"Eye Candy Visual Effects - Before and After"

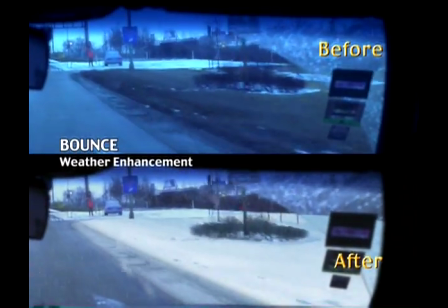This shot, from Bounce, required snow and road slush to be added to the ground on the right side, along with some digitally created falling snow.
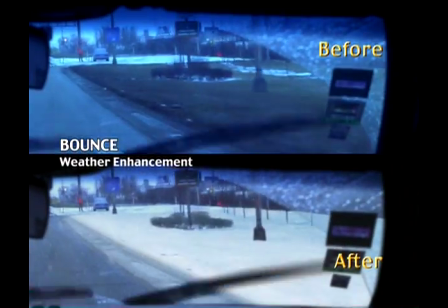The challenge for us was to integrate these elements into a previously filmed background
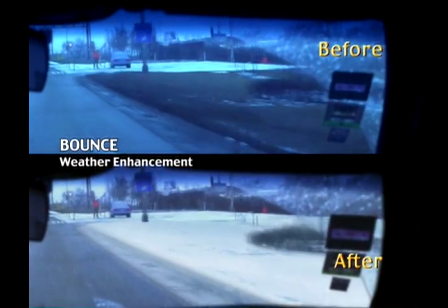shot out of the windshield of an unsteady moving vehicle with blurry wipers in the foreground.
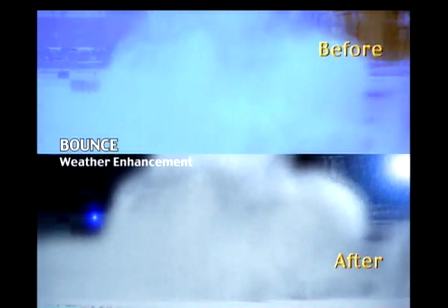The 3 shots you're seeing in this sequence from Bounce were originally shot for another movie.
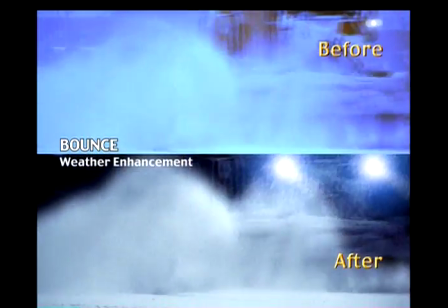During the editing of Bounce, a storm sequence at an airport was expanded,
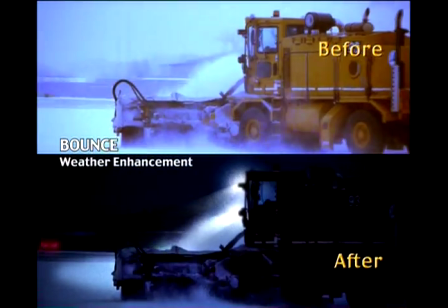so the producers decided to purchase this previously filmed footage and have us alter it to suit the needs of their narrative.
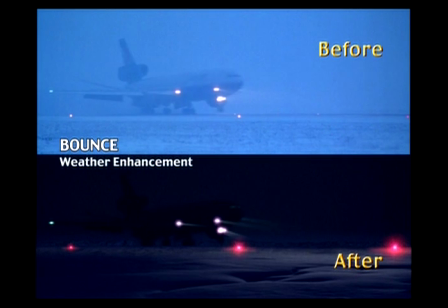As you can see from the splits, we darkened the footage, added computer-generated falling snow, modified all the practical lighting, and, in the case of this wide shot of the runway, added some drifts to give the illusion that the airport was in danger of being snowed in.
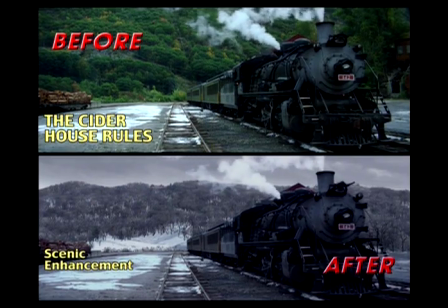This is the main title background from The Cider House Rules, and the director's main instruction was that he wanted to evoke a feeling of sadness from this sequence.
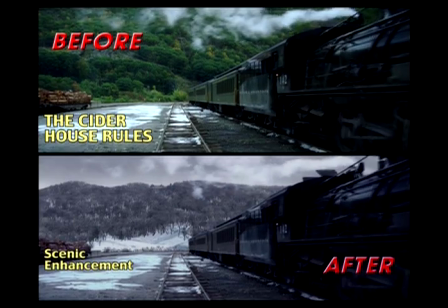Our shoot was scheduled for September in Vermont, but the storyline takes place in the dead of winter,
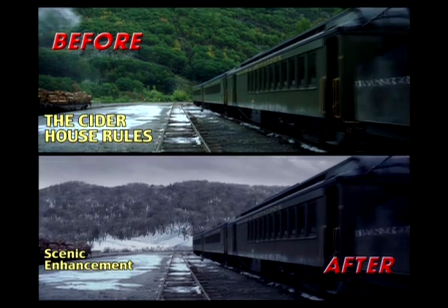so it was decided to replace the entire background behind the train platform with a digital landscape.
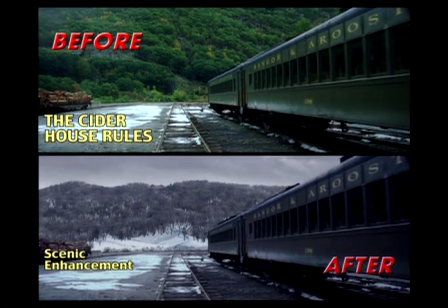We also wanted to tie together the 2 locations of the train station below and the orphanage on top of the hill, which in reality were several hundred miles apart from each other.
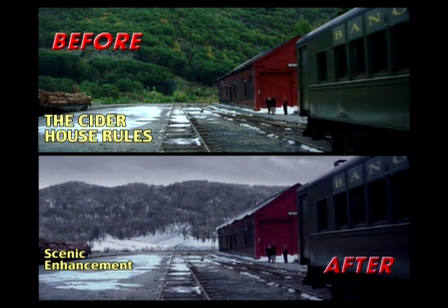Fake snow was sprayed along the foreground by the film's special effects crew to give us something to blend our digital snowscape into.
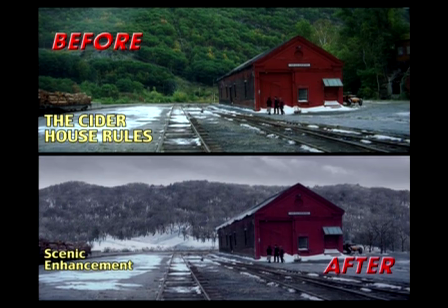However, the snow on the train station's roof is also digital, as the structure was too weak to support any on-set additions.
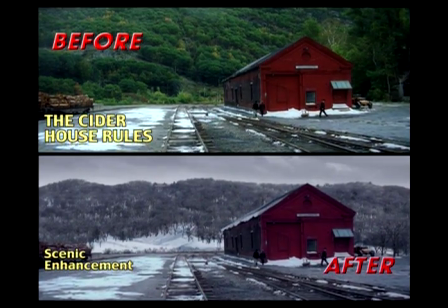All the foreground elements were rotoscoped to isolate them from the background,
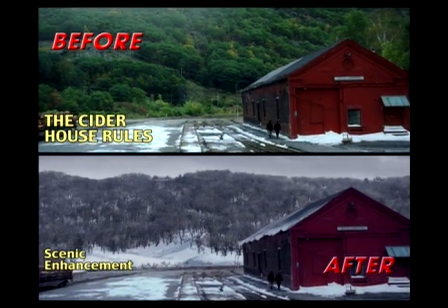and the camera move was then meticulously tracked so that a 3D landscape could be integrated in full perspective.
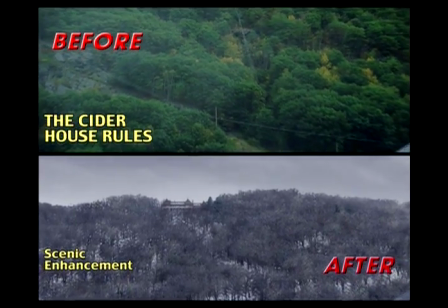Once the foreground left the frame, we were free to change the camera move a little bit to make a smoother zoom into the orphanage structure,
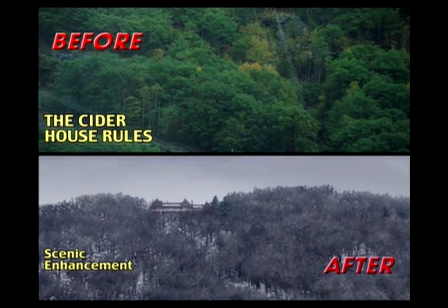which is actually a high-resolution still photo of the real building located in western Massachusetts.
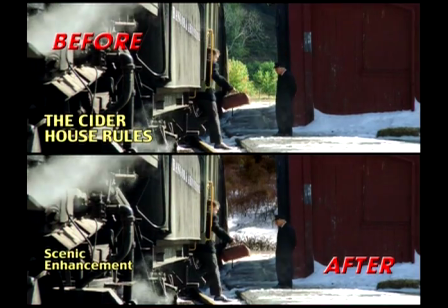These next 2 shots were filmed at the same time from opposite sides of the train. We used rotoscoping rather than a green screen to separate our foreground elements in this first angle,
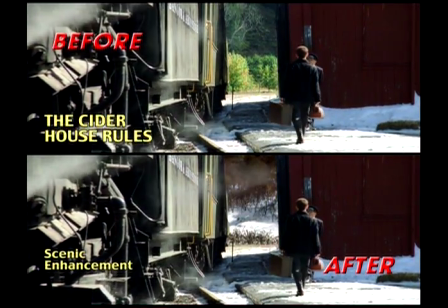as the screen would have complicated the wide view in the next shot. Digital smoke blended into the train's real steam to layer it together.
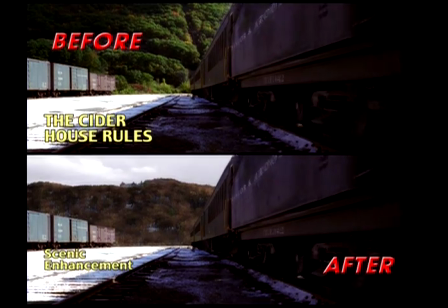We altered the tree line on our landscape model to reflect the 20-year advance in the storyline, making the lighting brighter and changing the sky to give a more positive feeling to this sequence.
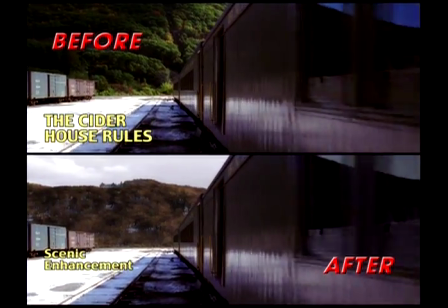Our digital sun flare was timed to break across the top of the train in sync with the camera move,
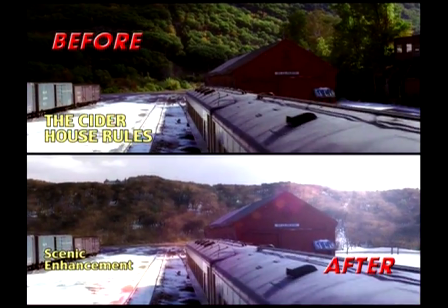and we added a bird flying from the sky to a nest, both to give the shot a more organic feeling and to emphasize the main character's homecoming.
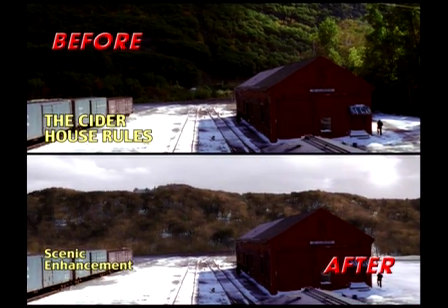Since we were replacing the entire mountain, the cars driving off in the distance presented no problems.
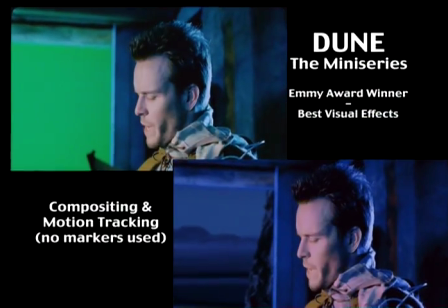This is an example of motion tracking a background with very little information in the shot that can be used as reference points for the track.
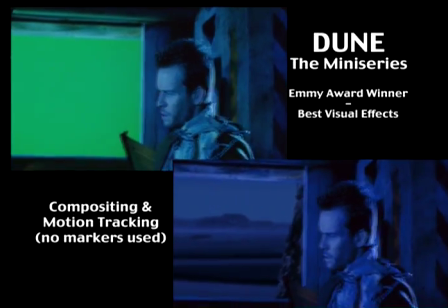Since no tracking marks were put on the green screen itself,
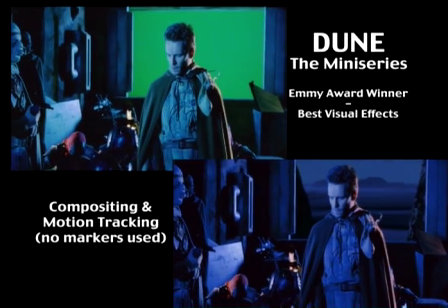normally we would try using a defined shape like the corners of the window for our references, but in this case the unsteady camera work,
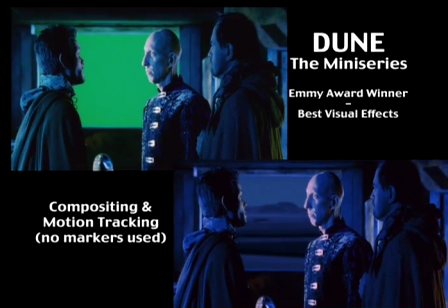dolly move, and focus pull all became complicated when the window corners frequently became blocked by the actors.
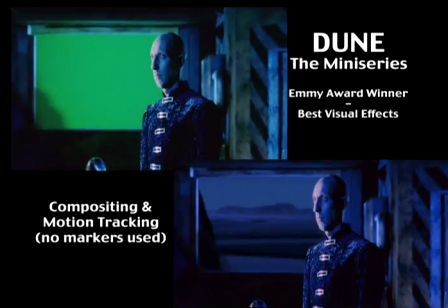Our solution was to track the shot in pieces, stitch all the data together, and then massage the rough spots until we had everything flowing just right.
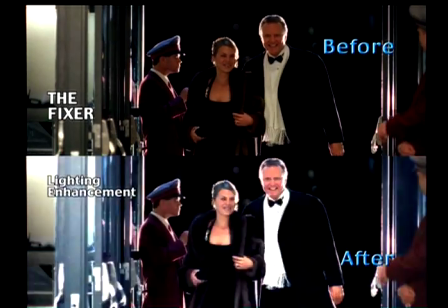The practical still cameras on set became a bit of an ordeal for the cinematographer in this shot,
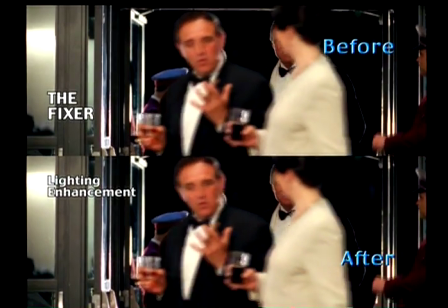since there were far too few working flash guns and many of them managed to fire off in between frames.
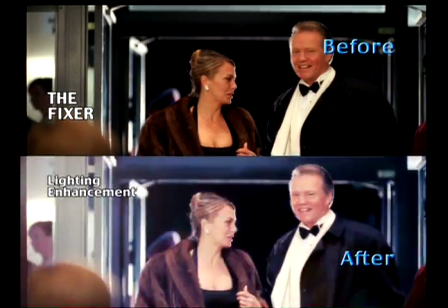In fact, only 2 real flashes registered on film in the 23-second duration of this shot.
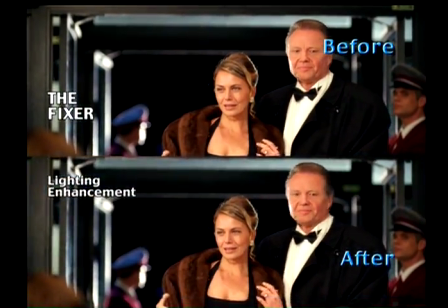Digital lens flares and animated interactive lighting solved all these problems, and we were also able to add a few appropriate glints and twinkles to the actress's jewelry.
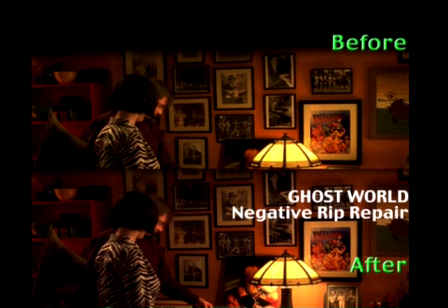This was an instance where digital image processing saved a production from near disaster. A handling accident occurred during the negative cutting, and a critical piece of the original camera negative was ripped completely in half. We were called in and had the film patched and very carefully scanned as soon as possible to minimize any further damage.
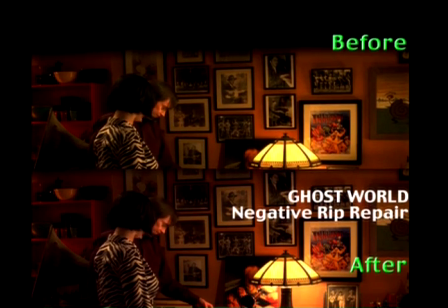During the paintwork, it was discovered that the necessary tape splice caused an exposure shift and misalignment to the film as it passed through the scanner. As you can see by the lower portion of the frame, all these problems were corrected and the audience never knew.
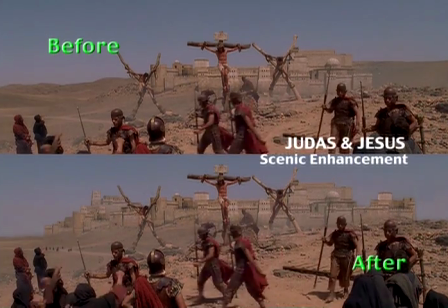Sometimes we're asked to enhance the production value of a location.
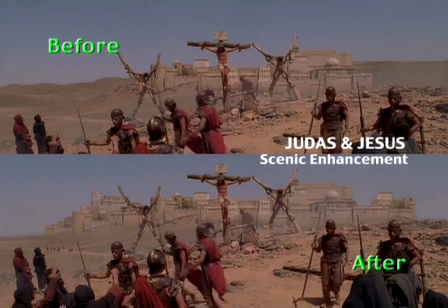In this instance, we doubled the size of the existing set and gave it a little depth to carry it off toward the horizon.
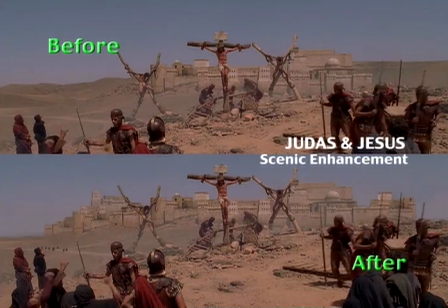We also added a line of people walking in the middle ground on the left, just to place some life in that part of the shot.
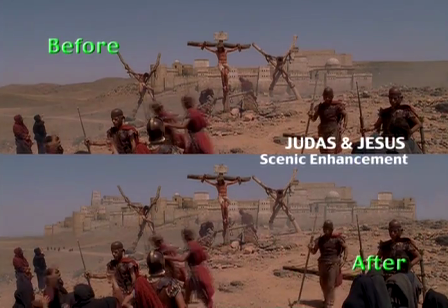Computer-generated smoke was matched to the on-set atmospherics, and we rotoscoped the foreground performers over our digital set extension.
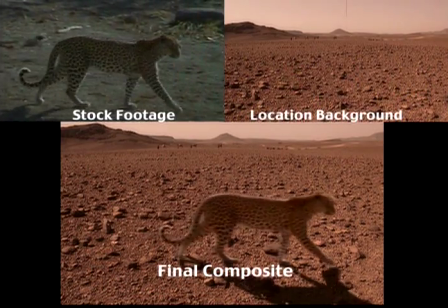The director of this film was very specific that he wanted a leopard to be wandering across the desert landscape in this sequence,
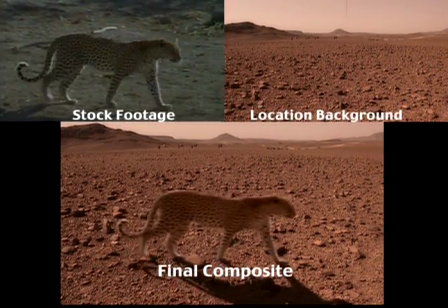and since we were shooting in Morocco, it wasn't cost-effective to have a trained one brought in.
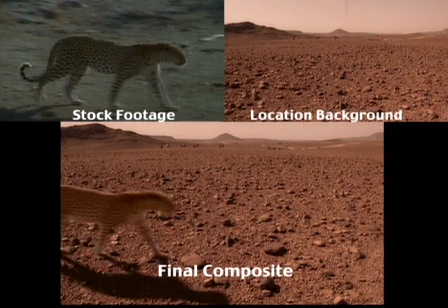The solution was to find some stock footage that could be digitally manipulated to suit our needs,
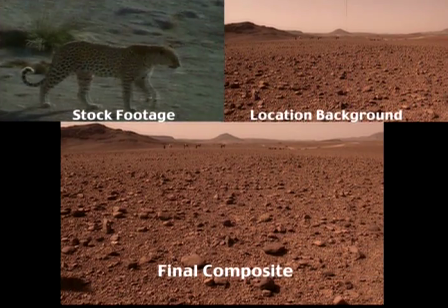and after a fairly extensive search, we came across the shot you see in the upper left. We took out the camera move, rotoscoped the leopard out of the background, relit and reshadowed him to match the new background, and as an added touch even mapped his digital shadow so it would bend over the larger rocks it crossed.
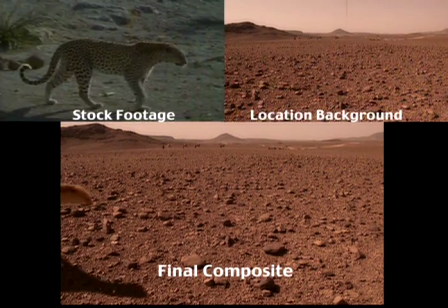As it turned out, the desert background was shot with an unsteady camera and had a scratch in the frame, so we managed to correct all that as well.
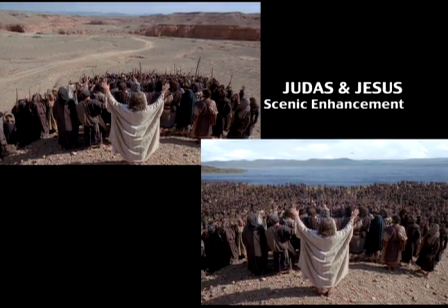Originally, this sequence was to have been shot at an actual lake, but the production realized it was more cost-effective to combine this with another sequence where our group of 200 extras would also be needed. The only issue being that the other sequence was in a desert location, nowhere near any real body of water.
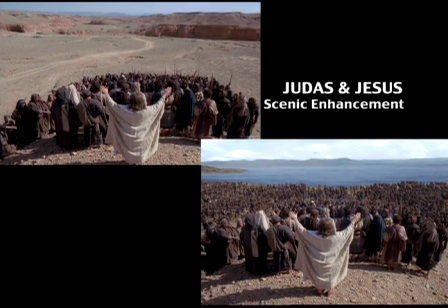Since we were slated to multiply the group of extras into a crowd of thousands anyway, digital background elements were incorporated to change the location of the shot.
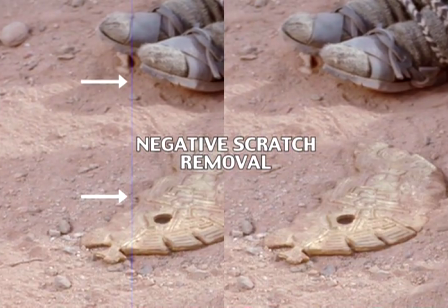The vertical blue line in the left image is an emulsion scratch, which was the unfortunate byproduct of shooting in an extremely dusty desert location. In this case, we used the tools normally associated with wire removal to erase the scratch and repair several shots for this sequence.
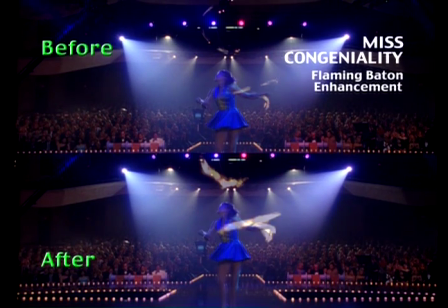We're showing you this footage in slow motion for a minute so you can see what we did a little more clearly.
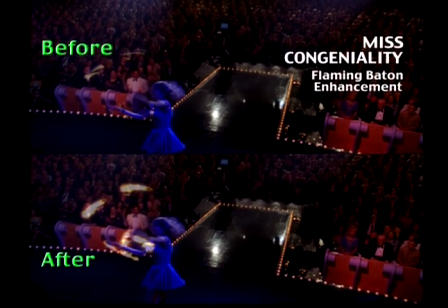This sequence from Miss Congeniality required a performer to handle flaming batons while going through some elaborate cheerleading maneuvers.
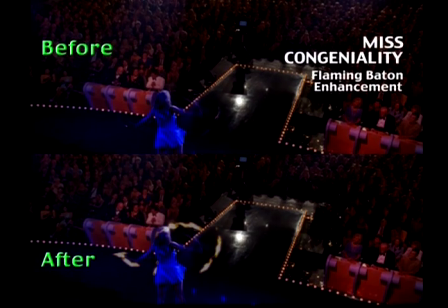Although there was actual fire on the batons on the set,
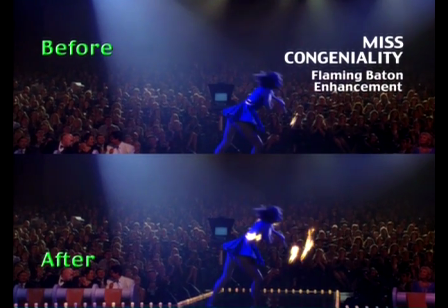the twirling motions made the real flames seem far less impressive than they should, so the decision was made to enhance the fire digitally.
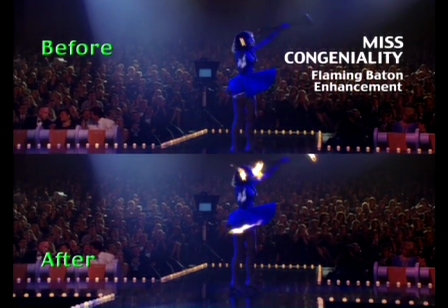We shot some actual fire and hand-tracked it to the batons,
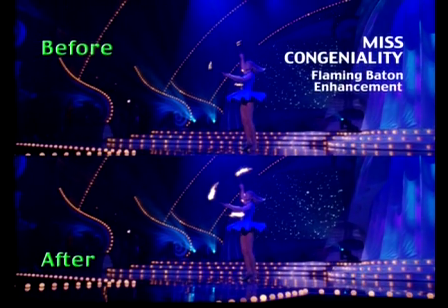rotoscoping it behind the performer's body when necessary and curving it with distortion filters to follow the baton's arc.
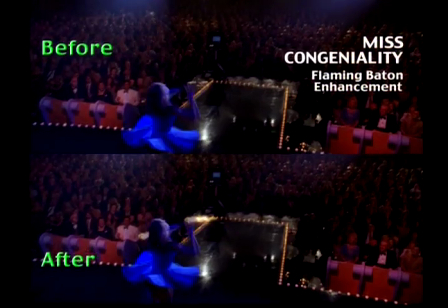Some motion blurring was applied along with a slight glow to give the fire a little extra heat.
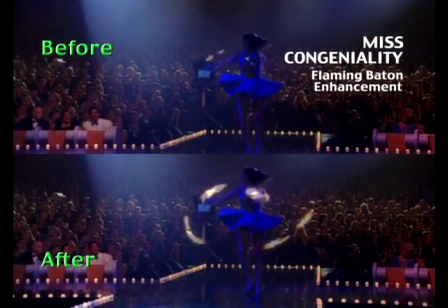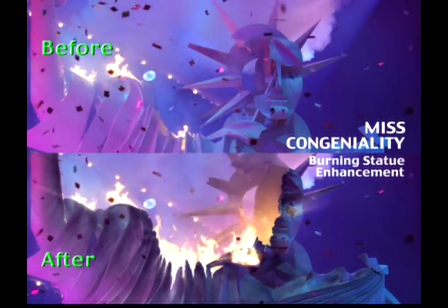In this sequence, we altered the set to make the aftermath of an explosion look as though a lot more damage had occurred. Stock fire elements were added, along with appropriate flicker animation for interactive lighting,
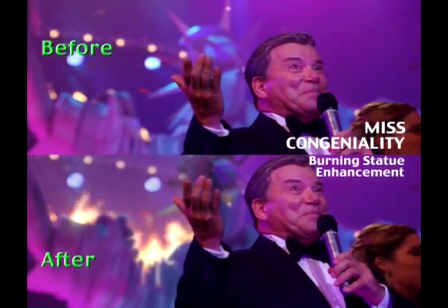and digital painting was used to generate both more damage on the set pieces and to chop part of the set away.
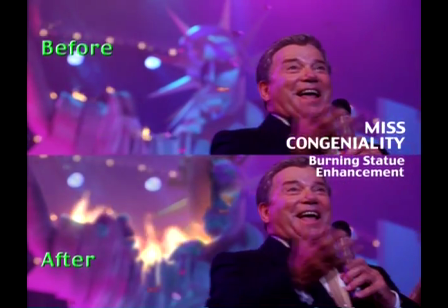On this wider shot, where the fire is in soft focus,
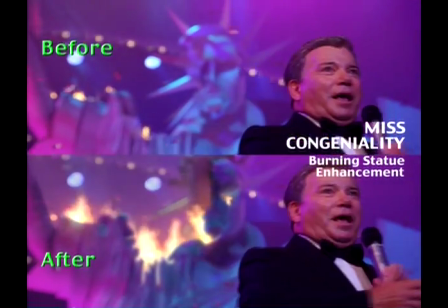special camera blur filters were used to simulate spherical lens aberrations in the fire, rather than just an overall digital softening of the image.
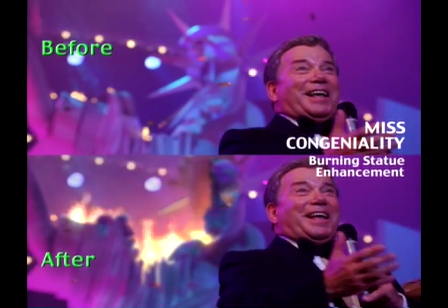In this way, the digital components looked as though they were photographed by an actual camera rather than being pasted in.
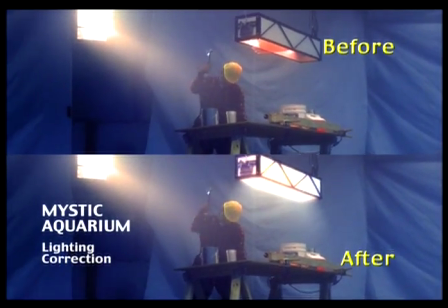This was a tricky setup for the cinematographer of a TV spot.
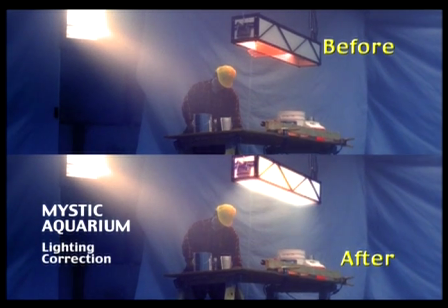The actor and set actually are underwater, and it was difficult to calculate what the density of the water was doing to the exposure of the practical lights on the set. The box light at the top of the upper frame is actually illuminated, but it was so severely underexposed it looked as though it was turned off.
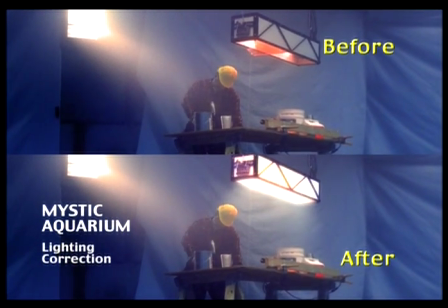Digital tracking and rotoscoping corrected the exposure issues, and a computer-generated light beam was also tracked to the fixture to complete the effect.
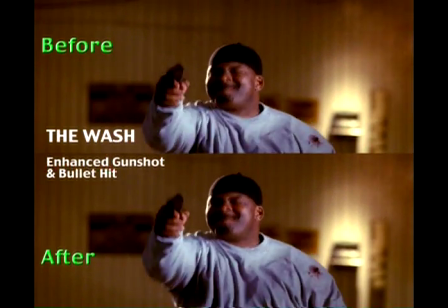The bullet hit wired to this actor was a little too powerful and wound up atomizing the fake blood as it detonated,
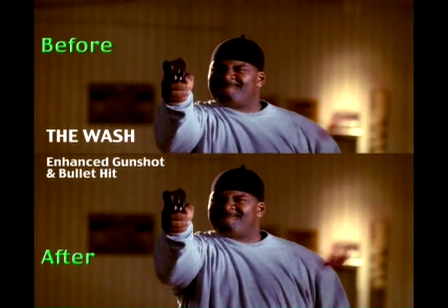leaving a mist in the air rather than the natural spray that the director wanted. Computer-generated particle animation was used to add thickness to the blood spray and enhance the realism of the hit.
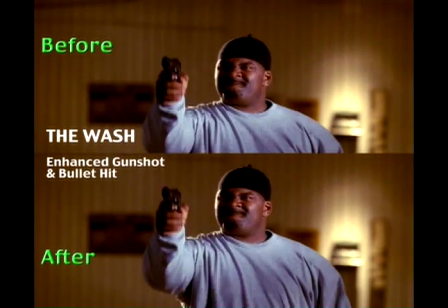A muzzle flash was also added to the pistol since the gun's real flash went off in between frames.